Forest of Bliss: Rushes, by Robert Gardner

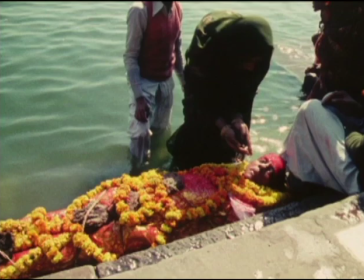Boat and people are actually at a place where each will make a crossing.
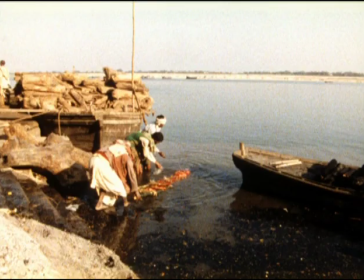The boat will be going to the farther shore, which is what these bodies are also doing, it's believed.
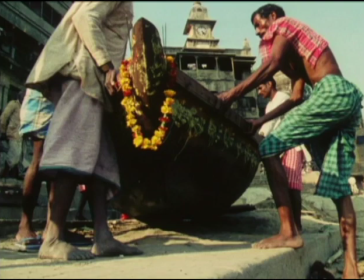I didn't know the carpenter was going to do a puja before launching the boat. For days the men had been saying they would launch it the next day, and of course they were never quite ready to do that.
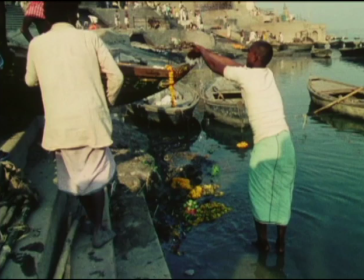But when I arrived on this day, they were ready, and I even think they had been waiting for me since I had been asking them so many times about it. Since starting the filming of this boat, I tried to play the foreground off against the background.
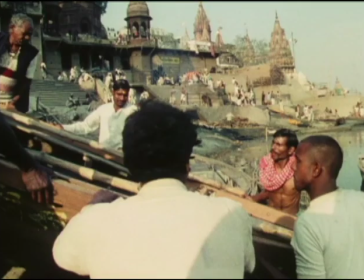Today the boat is being given a new life, and the dead bodies are headed for eternity. Someone looking at these shots of the boat might not actually see what's happening in the background, where hundreds of people are bringing their dead to be burned. The scene is extraordinarily busy, but is also quite far away.
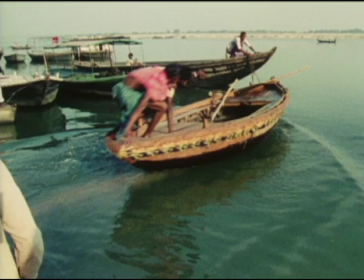At the moment, when the boat is actually launched, a joyful procession comes down the gats bearing a richly decorated corpse.
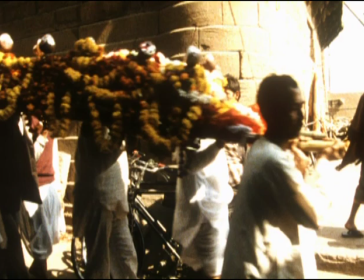At this point, it is pretty clear what is happening at the cremation ground.
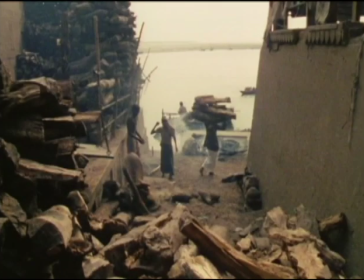Roll number 45 begins in the gullies near the huge woodpile you pass to get to the river.
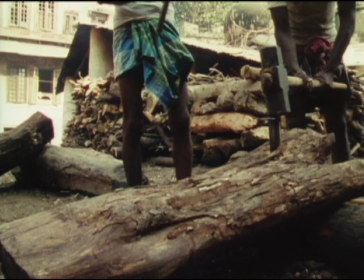People are splitting and piling up wood. A lady is collecting cow dung to make fuel patties, and a man is sweeping up around where he weighs out the wood.
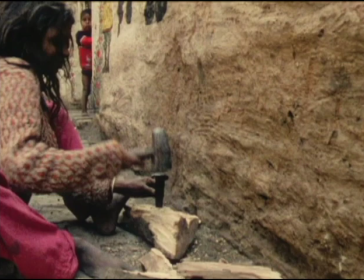A radio is blasting in the background incessantly. In these Manicarnica scenes, there's always a radio, producing either music or a cricket match.
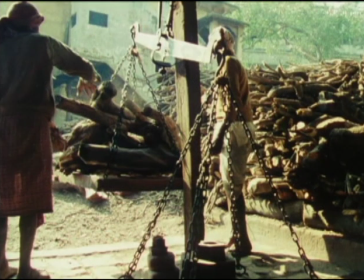The next sequence is of the weighing out of a load of wood. What I saw in this image was a suggestion of equivalence in a human being to a measure of wood, to a certain volume and weight of wood.
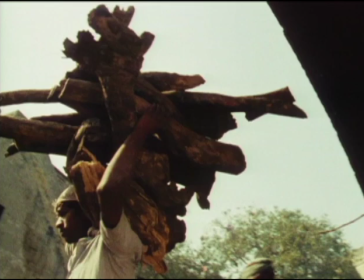After the wood is weighed, it is piled in a helper's head and brought down to be stacked at one of the empty positions on the cremation ground.
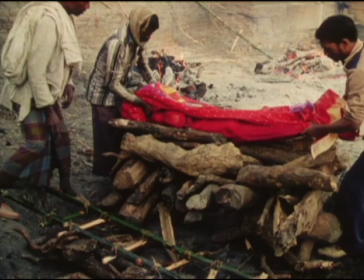Then a body is put on the pyre. A little more wood is put on the body, and sacred fire is used to touch it off. I'm trying to pull an exposure out of nowhere. It's so early in the morning the sun hasn't come up.
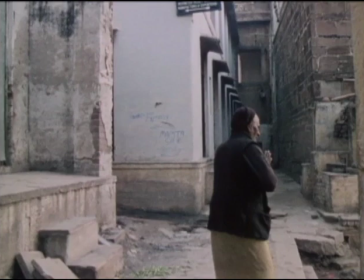Mithai Lal manages to just barely move, making his way in a gingerly fashion down the steps and through the gullies, groaning every foot of the way.
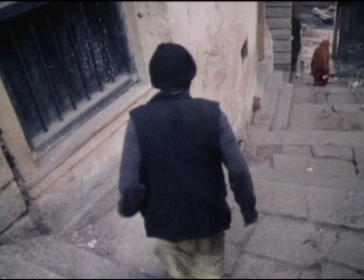Finally the light is better. Every once in a while there is a dog in the frame, which greatly pleases me.
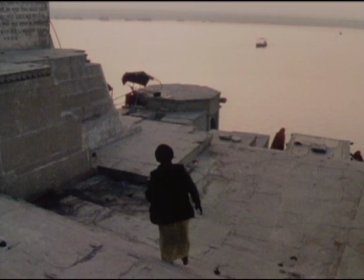The far side of the Ganges can also sometimes be seen.
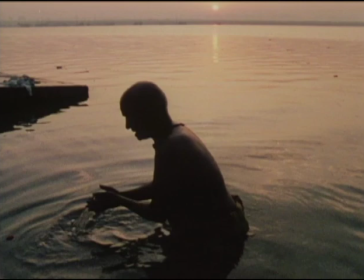Camarole No. 52, also shot on the 19th of January, has more of Mithilal bathing in the river.
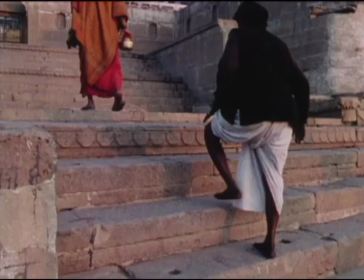And then on his way home, up the steps of the god. Mithilal is in a genial mood this morning. I suspect that he is most mornings, but this one especially. As he goes up the steps, he is laughing and clowning with passers-by.
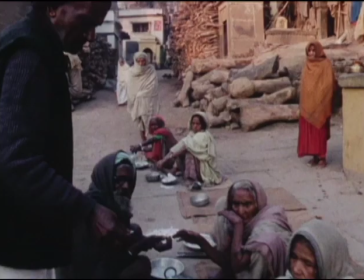He takes a great interest in whomever he sees and in what he's doing. Mitalal may be infirm, but he has his wits about him.
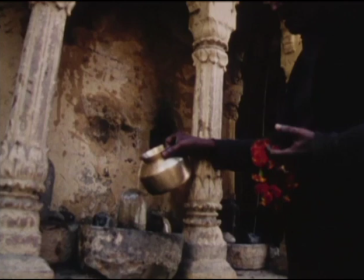He performs small worships as he goes back up to his house. The progress is slow and not self-conscious.
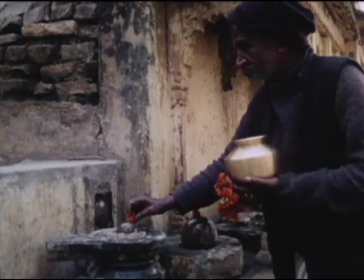The images of Mitalal are quite telling in the way they reveal Hindu faith. It's a soft and gentle series of gestures arising from one man's daily devotions.
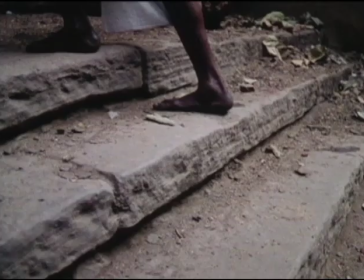I see that I'm again trying here and at other times to make steps and stairways a visual motif.
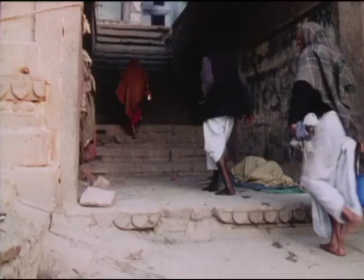I'm showing human and animal feet on steps, steps being swept, slept on, and prayed on.
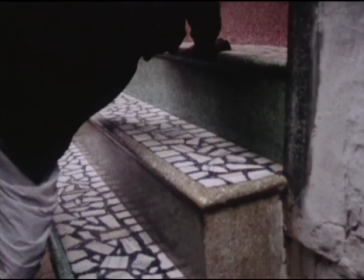People lie dead on steps, bang their heads, and go into trance on them.
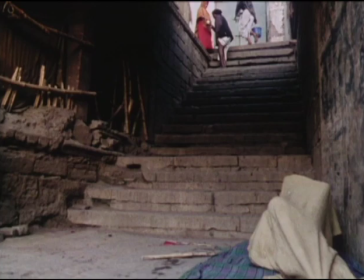Steps are part of a threshold of a transition to another space or another time. I'm really asking that they be a figure that embraces the notion of going to another realm, that of the father's shore.
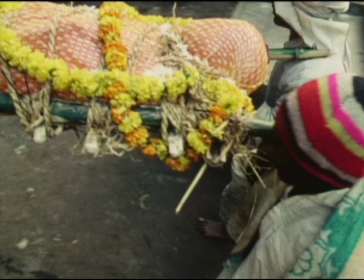I'm starting to look at role number 66. It is a scene of a body being taken down an alleyway.
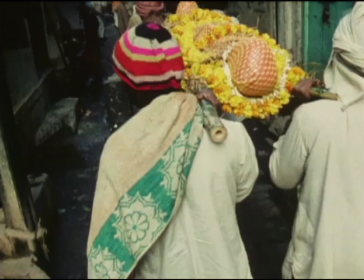There is no sound, probably because it was one of the frequent occasions on which I was alone.
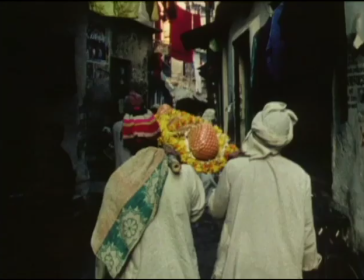All the time I was in Benares I was certain that cinema verite was not an appropriate way to work.